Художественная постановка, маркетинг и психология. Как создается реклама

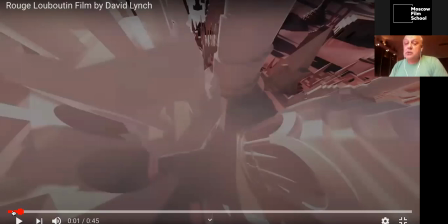Второе, нам нужно создать некий гламурный мир. Кстати, то, что он сейчас реализован в мире компьютерной графики, никакой разницы нет. Мы не думаем, что художественная постановка – это только на декорации. Художественная постановка – это воздействие на сознание зрителя образами с экрана.
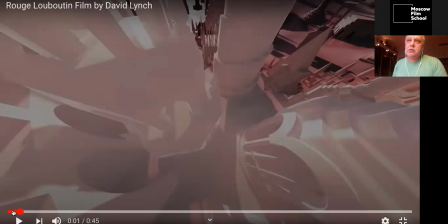Образы создаются разными средствами. Это и декорации, и костюмы, и грим, и спецэффекты, между прочим, и компьютерные эффекты, между прочим. Вот мы сейчас видим потрясающий мир, собранный в CG.
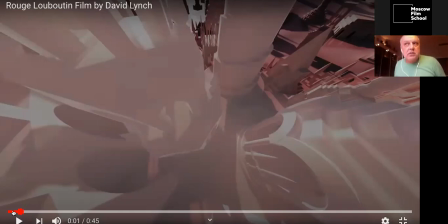Ну, впрочем, и в «Аватаре» это есть, да? Но, тем не менее, у вас склад впечатления этого мира, гламурного мира.
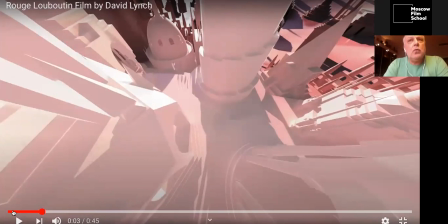Я вам скажу, что мне очень напоминает этот проект, и знаете вы, люди более младшего поколения, был такой великолепный фильм «Волшебник», «Волшебная лампа Аладдина». Был момент, когда Аладдин, это был старый фильм, играл
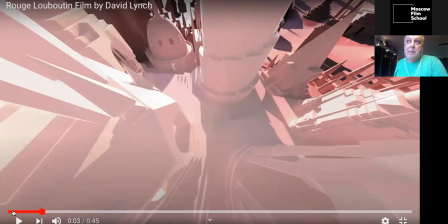артист Файт, злого колдуна, попадал в мир теней, в город теней. И этот город теней, который был сделан в 70-каком-нибудь, там, я не знаю, 6-м году, очень мне напоминает этот проект. Понятно, что тот город теней был взят из
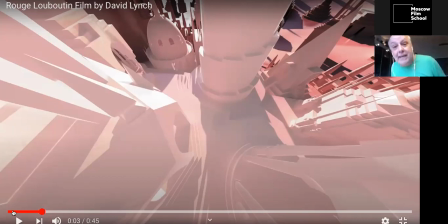полотен замечательного художника Джорджа Кирика, равно как и то, что здесь вы видите. Это же Джорджа Кирика. Это сюрреалист, первый сюрреалист Джордж Кирика, его попытки создать некий мир и замечательный априори художник Стивен Кинг это сделал в своем ролике.
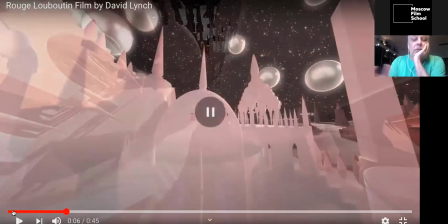Я не могу еще раз не пустить его. Ну, это же красиво. Просто потрясающий, это мир, это вселенная. Притом вселенная, знаете, как говорят, у нас под рукой. Вселенная, которая где-то здесь.
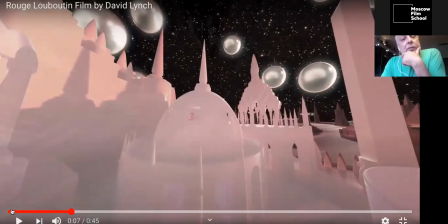А розовый цвет, как хорошо работает розовый с перламутром. Во-первых, это загадка, это сказка. К этому добавляем мы еще звездное небо, и звездное небо к этому добавляет еще и магию, волшебство в космических масштабах.
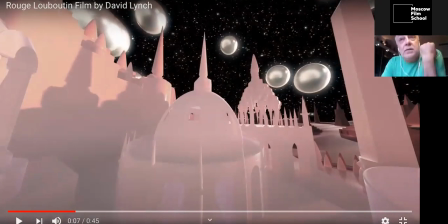В предыдущей версии было холодное плюс красное. Можно же ведь пойти такому, ну да, ну давайте сделаем город, выстроим волшебный город, красный с голубым. Совсем другой эффект будет. Я когда говорю, вот маркетинг, психология, культурные коды, Клотер, Рапаль, это все вот про это.
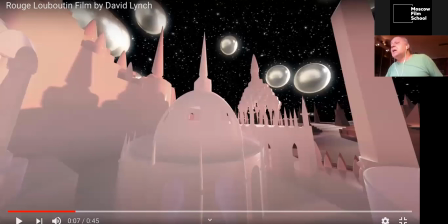Красный цвет, розовый цвет, желтый цвет, они каждый воздействует на сознание зрителя совсем по-другому.
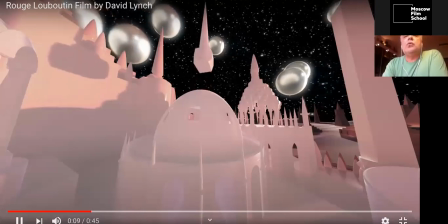И не думайте, что он сейчас музыку услышит, зритель. Музыка поддерживает это все.
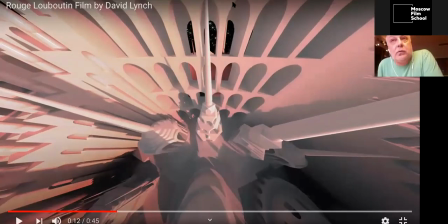Красный как мелькнул только что, да? Что произошло? Мы погрузили зрителя на секунду в красный цвет, притом это не цвет агрессии был. Это какой-то новый мир, который мы сейчас зрителю будем повествовать, о котором...
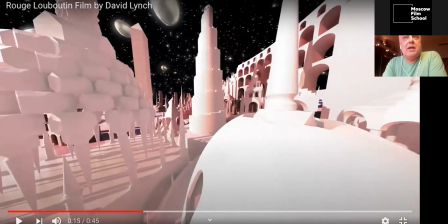Еще раз. Очень короткая вспышка. И это нам нужно, потому что подошва лабутенов красная.
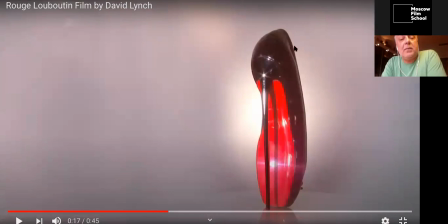Вот мы пришли к финалу. То есть вот наше черное небо. Блики в нем, считайте, звезды. Вот ваше розовое пространство. И дальше красный цвет. Я сейчас разложил как формулу арифметическую какую-то.
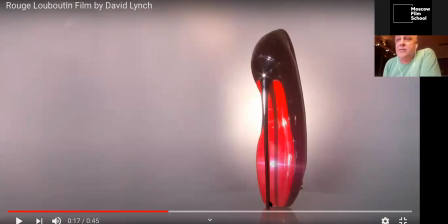Вы сейчас не думайте, что сейчас все записали, все... выслушали, легко буду снимать ролики. Этому надо учиться. Притом учиться не такому раскладу, а учиться чувствовать эти вещи. Вот я этому, конечно, нигде меня не учили чувствовать.
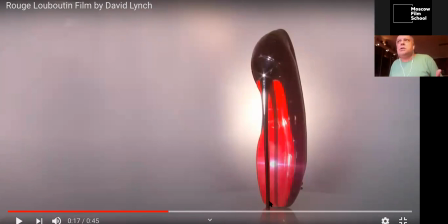Первые ролики, когда мы пришли в рекламу, вот мы этому учились, ну, я не знаю, вот смотрели эти ролики, там будет дальше, из истории.
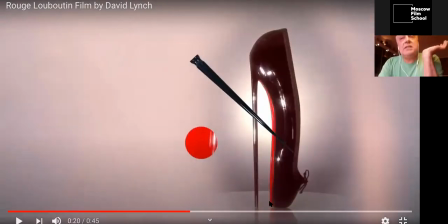Смотрите, все цвета здесь присутствуют. Присутствует небо ваше черное, звезды, блики, розовый, и красный как брендовый цвет, потому что красный, мы обязаны иметь красный.
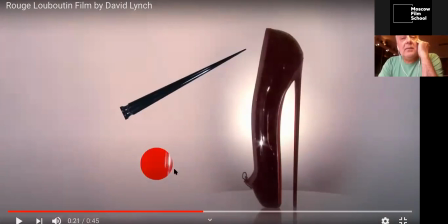И даже красный какой красивый. В красном есть блик. Блик – нечто гламурное, как и в первой истории про Мадонну, да, и BMW. Блик на предмете.